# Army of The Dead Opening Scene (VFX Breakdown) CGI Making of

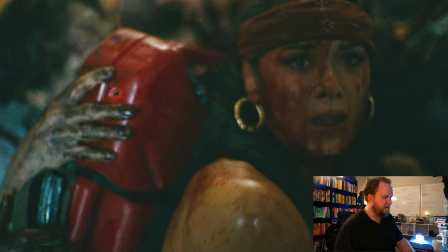3446s
Oh yeah, I thought I'd talk about this as like the last thing in this video.
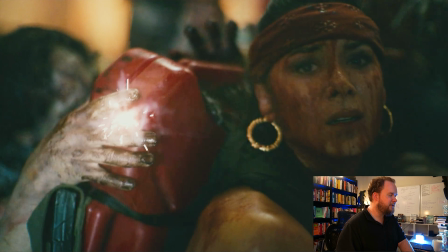3451s
So her buddy, I keep thinking, like, this is good writing, because this is the one character in the show I keep thinking, like, what if she lived?
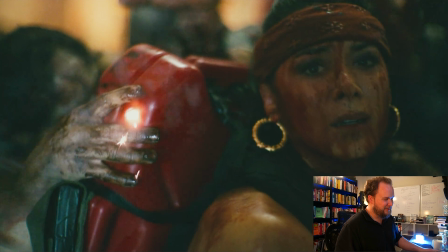3459s
Because clearly, you know, she was more badass than anyone else in the whole movie, I feel. So I keep thinking, like, if she lived, like, maybe everything would have turned out a lot differently,
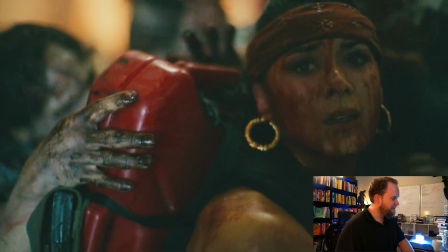3471s
just knowing that she definitely survived for a long time.
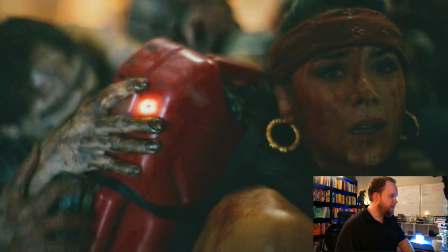3475s
So her friend puts her out of misery by not shooting her, but instead blowing her up.
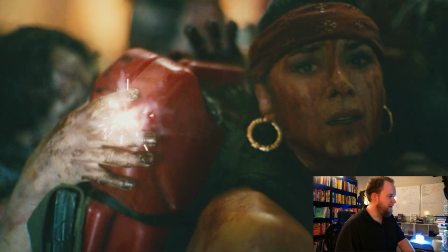3485s
So this is more of a visual indicator,
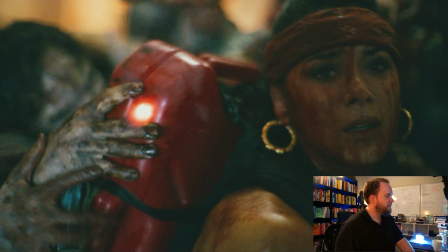3488s
because if you just had the bullet hit and explode, it's kind of hard to kind of tell what the heck's going on.
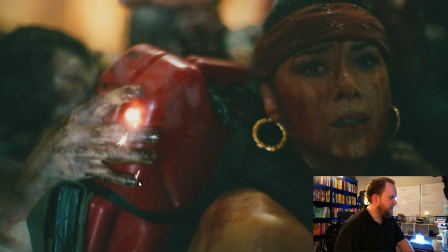3494s
So instead, you get this initial bullet hit that looks like it's 3D,
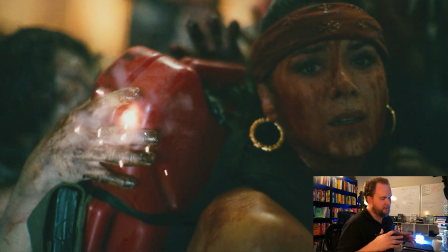3500s
but then they've gone and added a bunch of sparkle kind of effects on top.
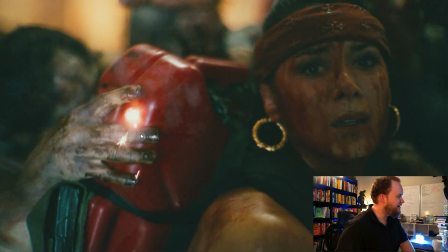3505s
It's a few different terms depending on what you're comping in or what plugin suite you're using in Nuke,
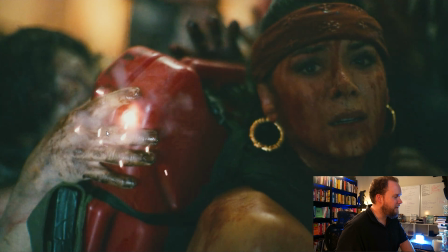3510s
but basically you just got these kind of some optical effects on top of the brights. So that's happening there,
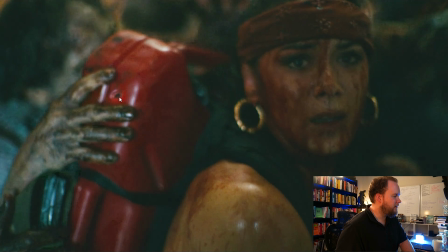3519s
and then you've just got, again, like, this is way glowier than you would expect in real life.
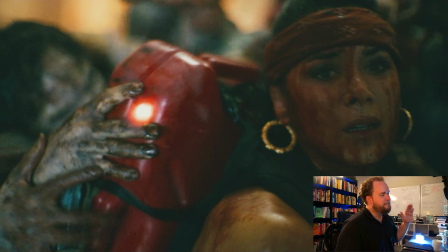3527s
I'm mentioning this not to say, like, oh, this isn't real. Of course it's not real, but it's more that these are necessary to tell a story.
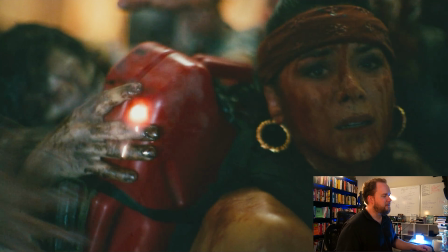3536s
When you've got so much chaos going on, this is where
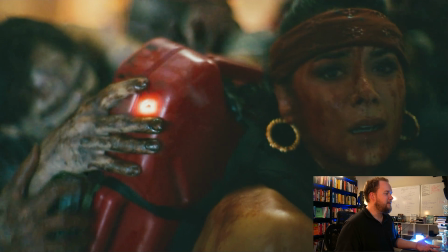3540s
making certain effects really obvious by making this hot kind of glow around the bullet impact,
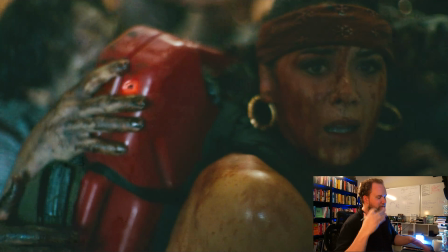3547s
that allows you to focus in on, okay, despite all the action, the quick cuts, the zombies, everything going on,
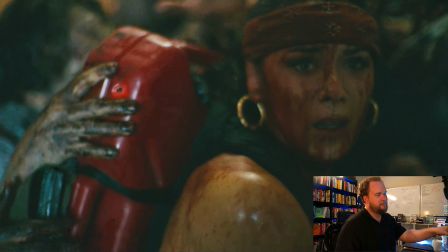3554s
I'm able to identify that this backpack of fuel just got hit,
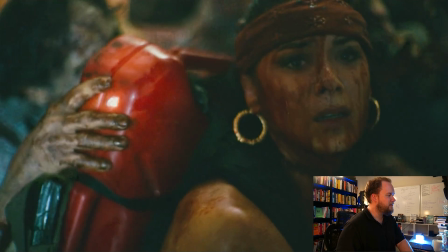3559s
and it just makes more sense as to like why it explodes. And that's why, again, like, you're not going to see that, okay?
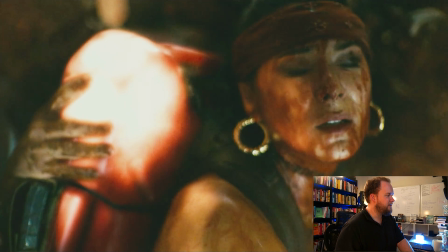3566s
It isn't radioactive, but as from a story perspective, it helps as a visual cue to tell, like, okay, she's about to explode.
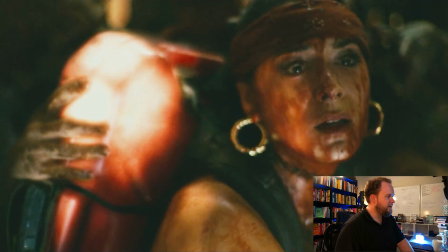3576s
And this is the light wrap, so that's all done in comp, I feel.
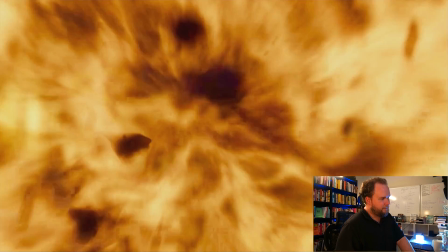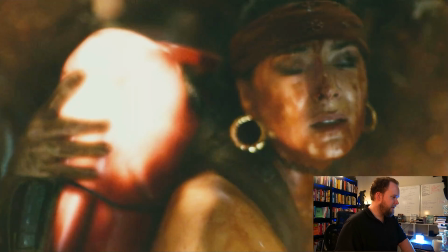3587s
So what's interesting here is that this is a CG explosion,
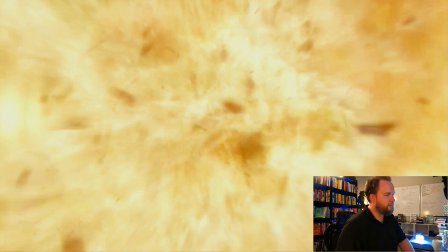3593s
but then it's switching to using stock footage in here as well.
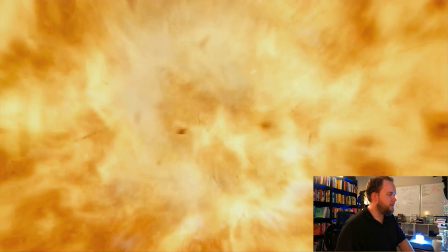3600s
And then there's lots of 3D crap coming out of it. So it's a combination, and it's typically because this might end up being really blown out,
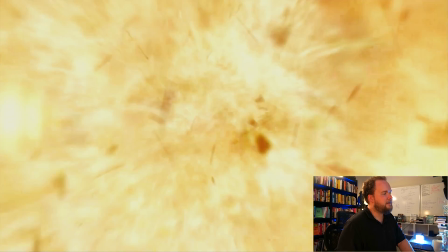3609s
but then you just add in lots and lots and lots of
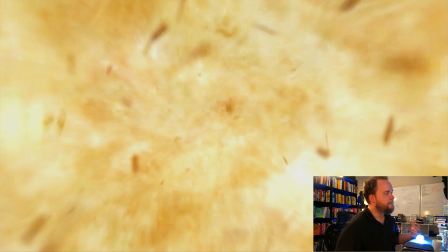3612s
fire passes rolling at the camera to kind of get a lot more color range back in there again.
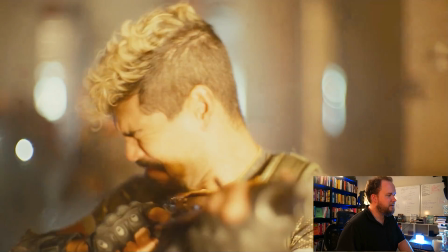3621s
And you see a few of those pieces fly out there just for continuity's sake, so it just doesn't feel like he's sitting there clean.
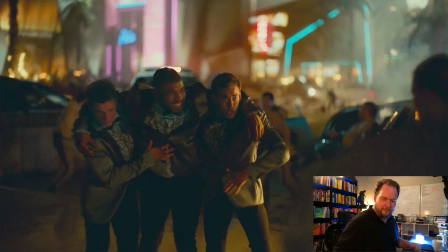3630s
So I thought I'd start with this section, kind of go through it all.
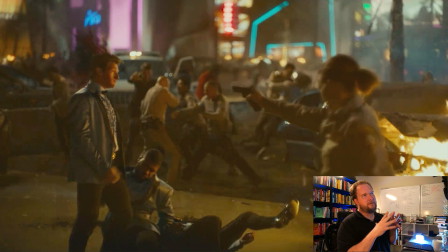3635s
I mean, we covered a lot, but this is specifically all the random stuff that
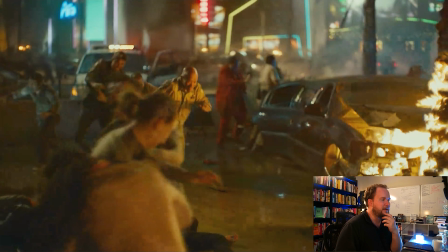3642s
is more for the first part of the series, and then we're going to get into talking about the CG character effects, whether it's zombies, heads exploding, or Valentine, the tiger eating, I forget the character's name.
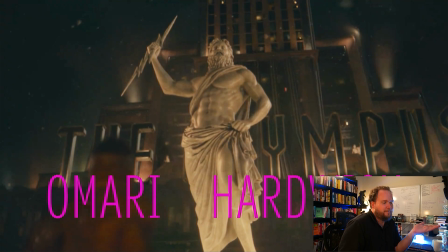3659s
We're going to talk about nuking Las Vegas and everything else in between.
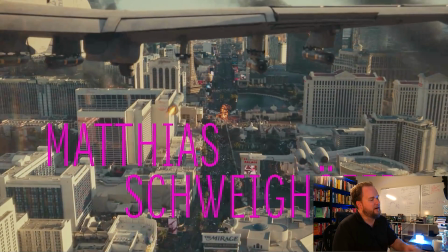3664s
So there's going to be a lot that we'll get into, but I just thought I'd talk about this one first,
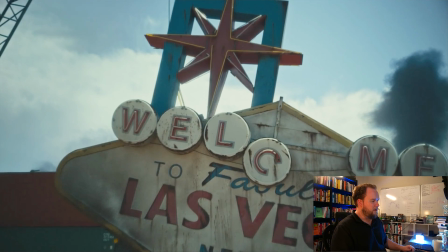3667s
knowing that it's a little bit different to what we're talking about the rest of the time.
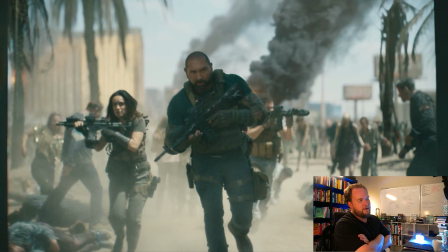3673s
And as we get into it, the other sequences I think are going to be a lot more fun to talk about, but I thought we'd start out here. And next video, we'll be getting further into this. We're going to be covering the whole end sequence, including the helicopter crash and the nuclear bomb going off and everything there as well. So I think it's going to be a lot